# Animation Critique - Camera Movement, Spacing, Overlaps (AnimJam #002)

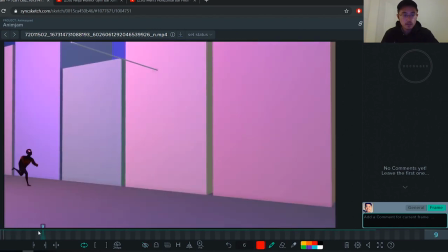But when we look at the run here, you can see that as he goes into his anticipation, his arm, his body, his limbs, his body all move, all go down together, which makes it kind of stiff.
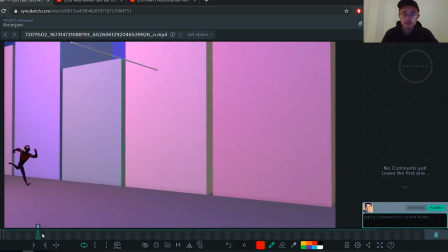You want to break that up and give it some more overlapping action. so I would actually just delay that right arm just to break his body up a bit so you have here yeah yeah just
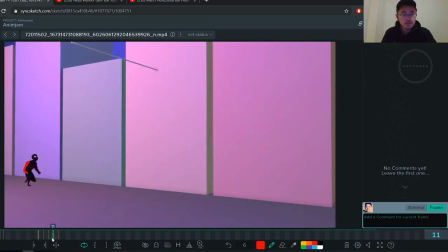to break it up so you have more looseness in him you can break the leg up this leg pose a bit flip his ankle up so there's more.
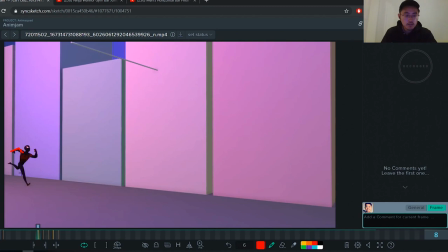Yeah, drag it. Drag that ankle into
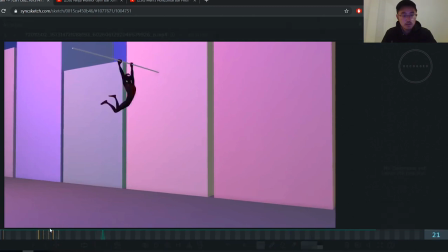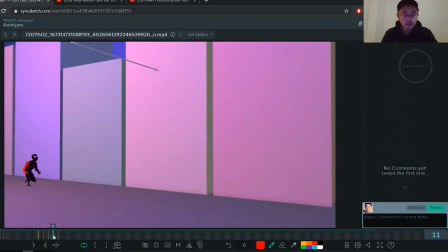that. So because he's using so much power to throw himself onto that hole. By the way, I really like this reach pose. It's and that arc on the arm, it's great.
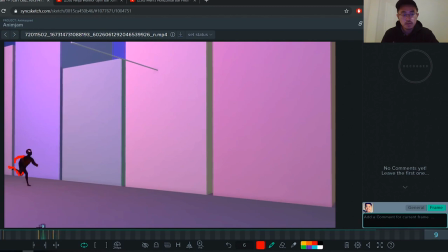What I would do to make it even clearer is that what I see right now, the problem with this motion, is the screen right legs of this one.
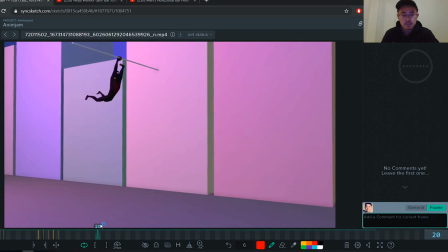If you look at it, it kind of just hovers there. you look at it just hovers there and it's like when it comes into this anticipation it kind of
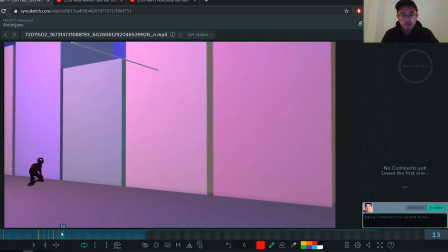just waits there it's almost it's a bit awkward so what i would do is actually like which actually helps with these poses as well and pushes it is that because when you like you go
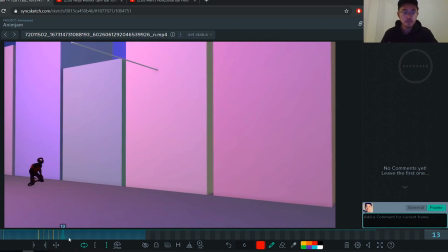reach you're using all that force so he would use his legs to give him that extra like force to push himself to the bar so I would actually instead of having this the leg stay here I would have it flip
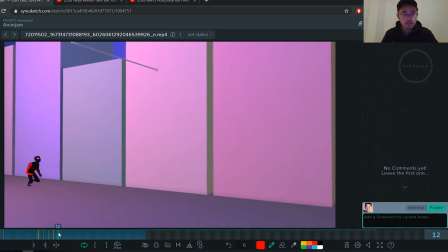back so it'd be something like he's already going up he would actually kick back so
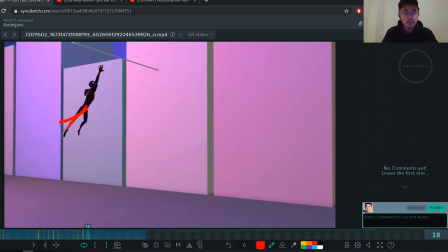by here you'll have like full extension and
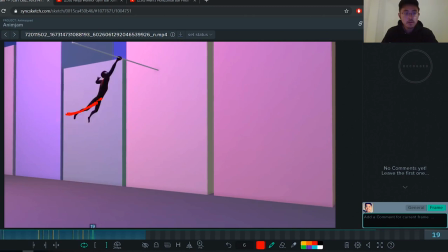have this like you know this path of action this line of action and then go into these nice bent legs that you have.
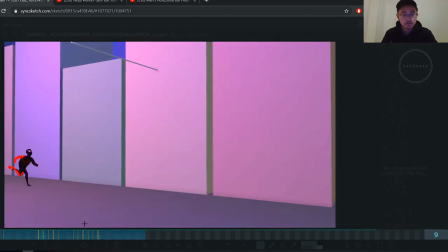Yeah.
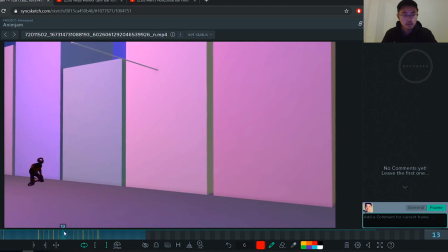Here. Make sure it's pushing even more. I have this leg back here. Push it back. It's coming. And then